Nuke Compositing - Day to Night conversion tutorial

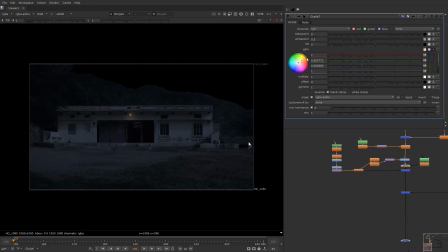It's too red now just okay, I'll just remove this and slightly like this. The bulb is okay.
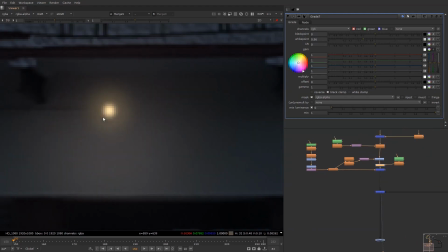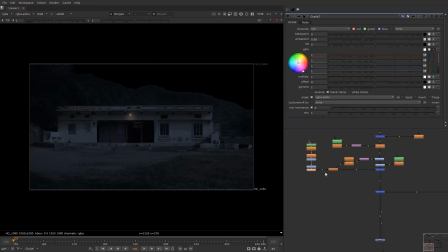So right now the bulb setup is ready to some extent for us, and
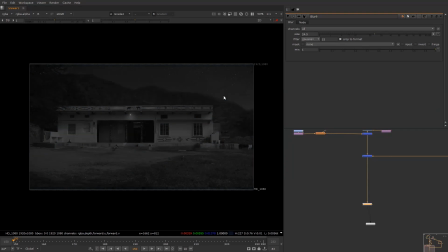this is a comp. Okay, this is not final yet. We have to work on many things right now, but this is an idea that we can approach in a really small time. So now what are the things that we can get stuck and we need to look after? Certainly the first thing you need to look after is the black levels.
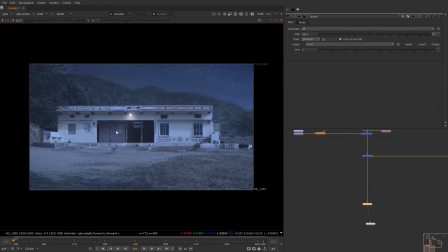So definitely you can see the blacks level are pretty much good. Nothing is like out of control dark for us.
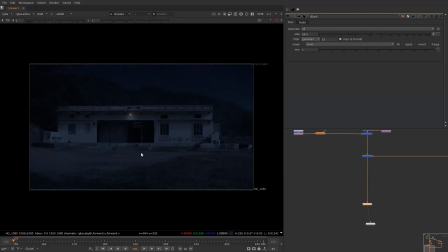It's just a proper match. Okay, so the main attention of this footage is like the house. Okay, so definitely we have too much of light on the ground. So what we are supposed to do, we are supposed to take the ground lights down.
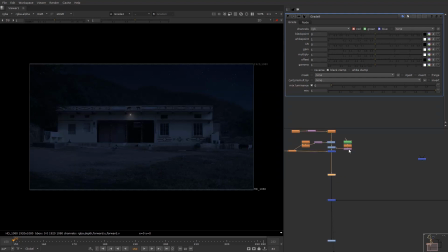Take a grid node. I have a track which is really helpful for me right now. Take a roto.
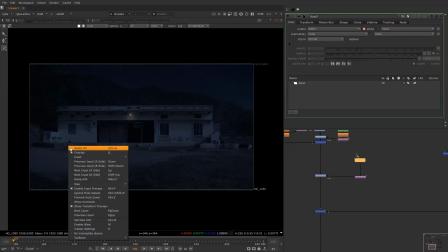And I'm just gonna take a rough roto quickly, uh, like this, and
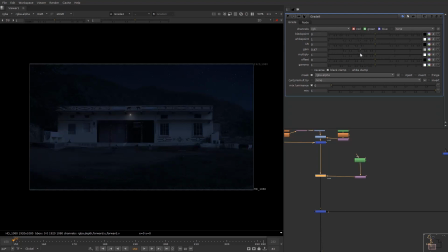take the brightness down to some level like this, and I'm just gonna blur it supremely. Okay, so when we lose light, the ultimate attention becomes our house. Definitely that's what we are supposed to do right now.
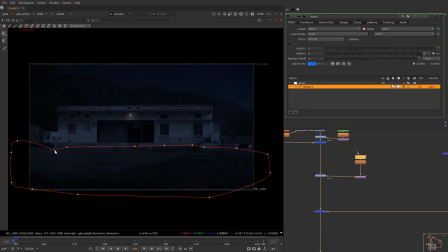Okay, always focus on the small things like this, that which will enhance your result.
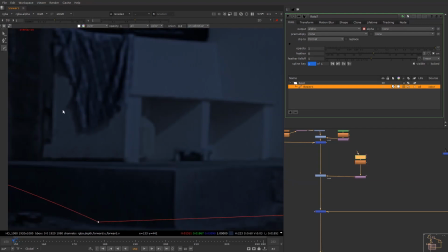Okay, so I'll do the same for this part as well. I don't want this region to be really super bright.
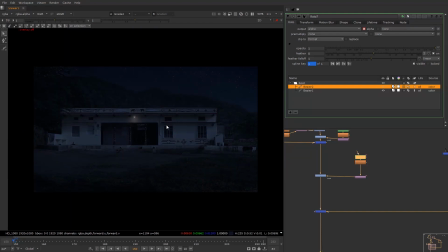We'll take this down. Cool, like we can just take it more, and in, like lifts the black slightly.
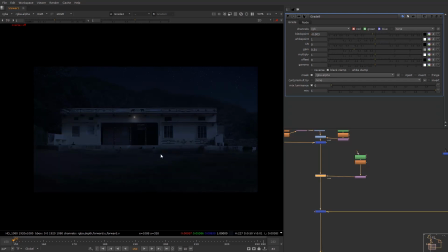Okay, so taking it down, lifting the black, making the house a really major source of
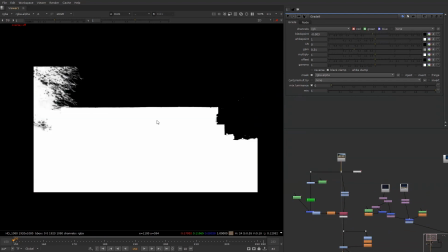calm for us. So now as you know that we have copied the alpha for house as well, we can take the alpha from the house.
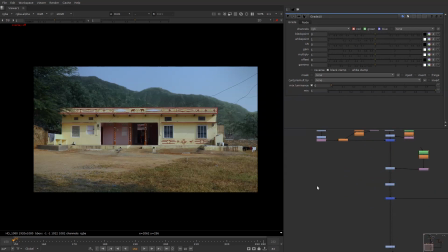Okay, take a grid node. This whole thing needs to be done before our light. Okay, that's the basic idea you need to keep in mind,
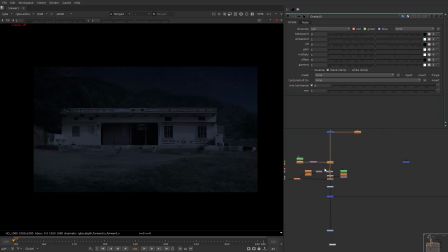because after this the lights plays the role, which is a really important one. Okay,
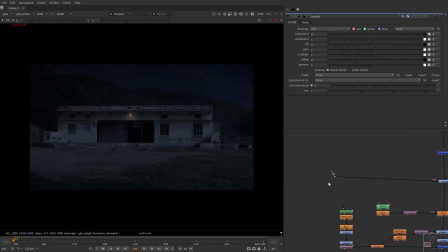if you want to just connect this node directly to your scan, select both of them, like first this and second this, and press Y, so your knob gets connected automatically. Okay, let loose house light of the house a bit.
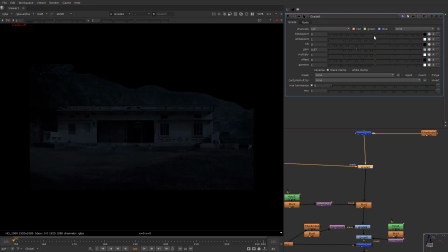Okay, like this, and slightly add some
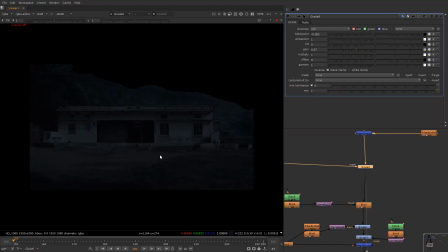lift the blacks as well slightly, and the blacks are mostly red. When it was